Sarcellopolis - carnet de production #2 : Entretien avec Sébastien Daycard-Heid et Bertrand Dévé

Les personnages du film, on les a trouvés en fait surtout à travers un travail de mise en relation de long terme,
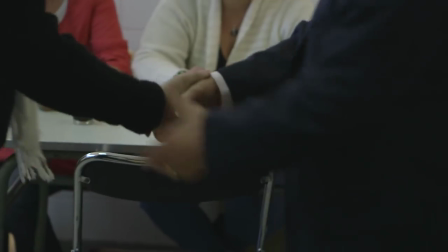0:22 par le biais des acteurs associatifs locaux. Et donc voilà, c'est comme ça qu'on a repéré les gens par recommandation.
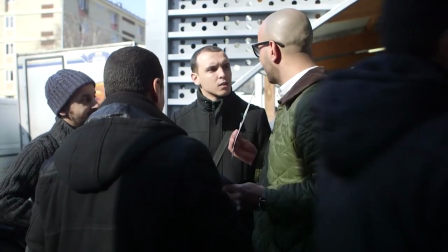0:29 La difficulté c'était effectivement la méfiance qui s'est instaurée à Sarcelles vis-à-vis des médias. Donc c'est un peu une lutte de chaque jour pour arriver à convaincre les gens. et puis il faut vraiment à chaque fois montrer patte blanche
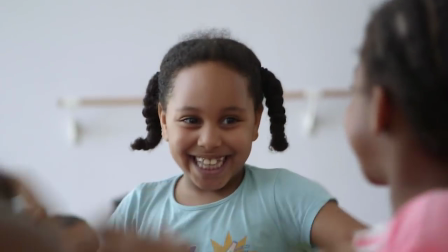0:41 pour pouvoir avoir une parole libre parce que c'est une ville extrêmement complexe. Les médias ont donné une telle image négative de la ville qu'on voulait aussi à travers ce webdoc et le documentaire changer le regard que les gens ont sur Sarcelles, notamment au niveau de la photo,
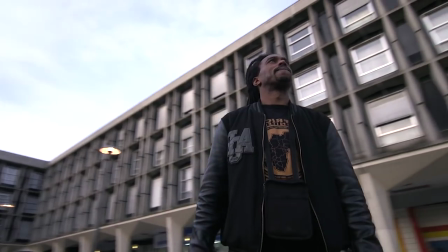1:03 au niveau de l'image, pour montrer que nous c'est ce qu'on a ressenti quand on est arrivé à Sarcelles, c'est-à-dire qu'il y avait un certain esthétisme,
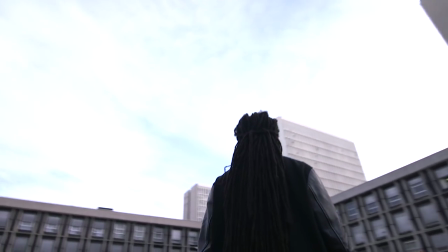1:10 et on voulait aussi retransmettre cet esthétisme à travers des plans au Steadicam,
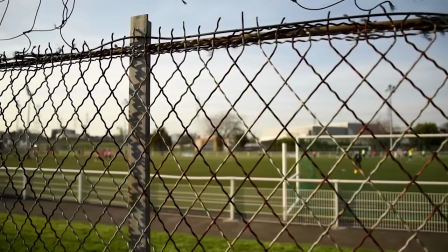1:19 des travelling, des choses qui mettent à la fois en avant les gens, enfin en valeur les gens, et l'architecture.
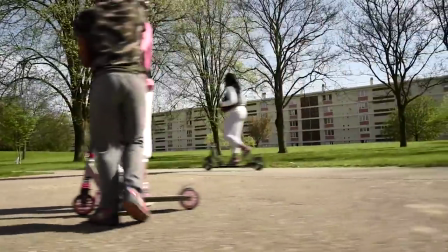1:26 Et ce travail esthétique qu'on a fait par rapport à la ville,
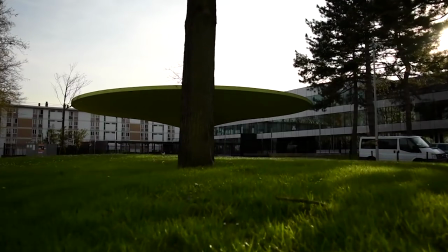1:30 ça a été aussi très très bien perçu par les Sarcellois eux-mêmes, qui ont vu leur ville avec un regard complètement nouveau.
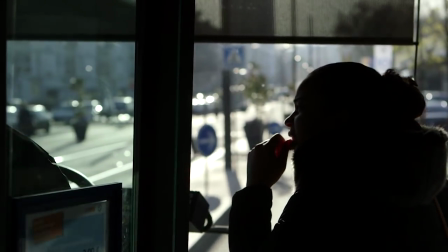1:36 Et puis ce qui était important, effectivement, c'est de donner l'expérience d'une promenade urbaine, en fait,
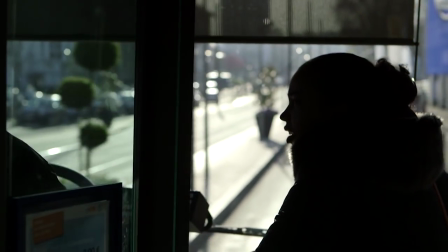1:42 d'amener les gens à se promener eux-mêmes dans cette ville, que tout le monde connaît de près ou de loin, mais dans laquelle personne ne va jamais. Et donc je pense que de ce côté-là, ça apparaît aussi à l'image. Oui, et puis il y avait aussi cette notion du voyage, parce qu'il y a beaucoup de plans au travelling, au steadycam, où on a l'impression de flotter à la fois dans le bus ou à la fois dans la ville.
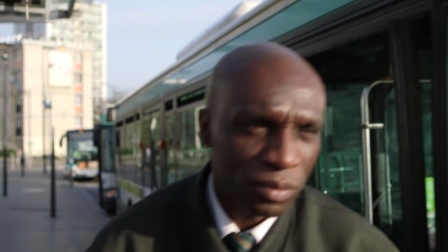2:01 Et c'est cette notion de voyage, cette notion d'immersion qu'on voulait aussi transmettre. à la fois dans la rencontre avec les personnages, parce qu'il n'y a pas de filtre, on est sans voix off, on rencontre les personnages comme si nous, on était un voyageur du bus.
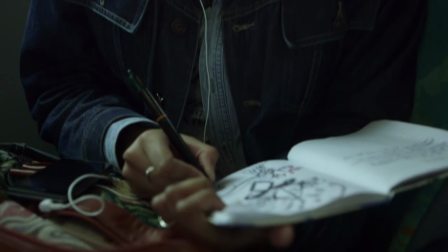2:16 Et dans la photo, dans la réalisation, le fait d'être aussi un peu flottant, ça nous emmène dans cette expérience-là. C'est ce qu'on voulait. J'avais une anecdote qui était intéressante quand j'avais tourné seul dans le bus des images et on avait un peu discuté avec le chauffeur du bus. Et en fait il m'avait fait le décodage de son trajet dans la boucle du 368 et il montrait à chaque fois les tout petits détails,
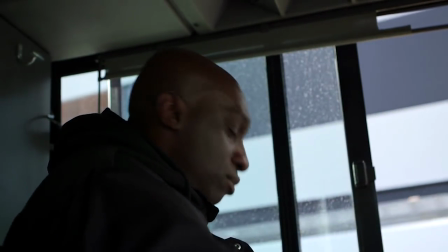2:47 il me dit tu vois à gauche là, il y a des gens qui sont en train de faire la queue là, ça c'est la pauvreté à Sarcelles, tu la vois pas.
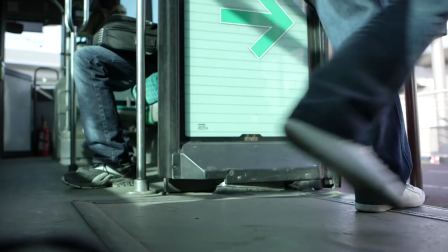2:53 Et en fait c'était le truc des Restos du Coeur et il me dit c'est que des petits trucs comme ça.
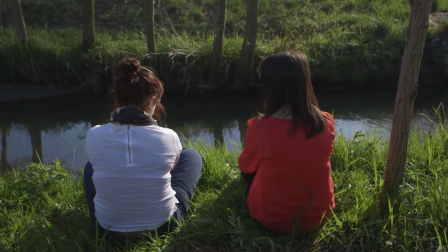2:57 Tous ces Sarcellois là nous ont fait découvrir la ville en nous amenant à nous faire découvrir un peu ses secrets quoi.
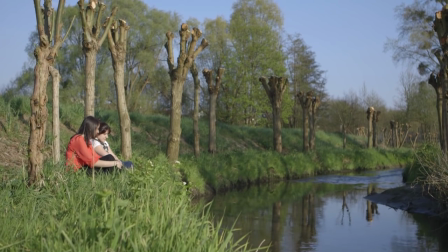3:04 Et ça c'était une expérience qui était géniale. J'ai une anecdote qui me revient en tête, c'était suite à la toute première résidence que j'avais faite à Sarcelles pour le livre « Gueule d'Hexagone ».
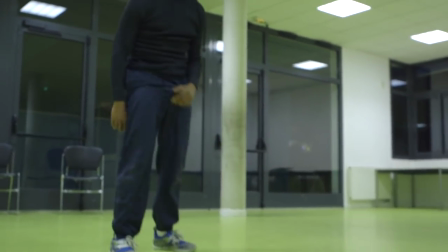3:14 En fait, je traînais beaucoup mes guêtrères à la MJC, j'étais au feu des jeunes travailleurs et la MJC était à l'étage en dessous.
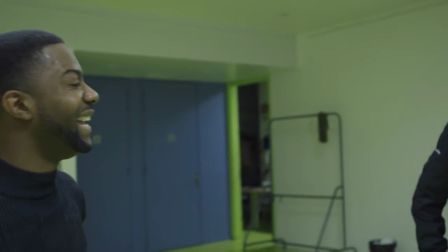3:20 Et donc, en passant pas mal de temps là-bas, en discutant, j'avais rencontré Fatima Idamou, qui par la suite nous a beaucoup aidé pour l'organisation du tournage. Et à l'époque, je me souviens très bien, c'est un peu comme ça que les choses ont commencé, c'est que Fatima nous disait « oui, vous allez venir 15 jours ici, puis après vous allez repartir, vous allez passer à autre chose. Ce dont on a besoin, c'est qu'il y a des gens qui s'impliquent et qui fassent un travail construit sur Sarcelles. Et c'est comme ça que les choses ont commencé.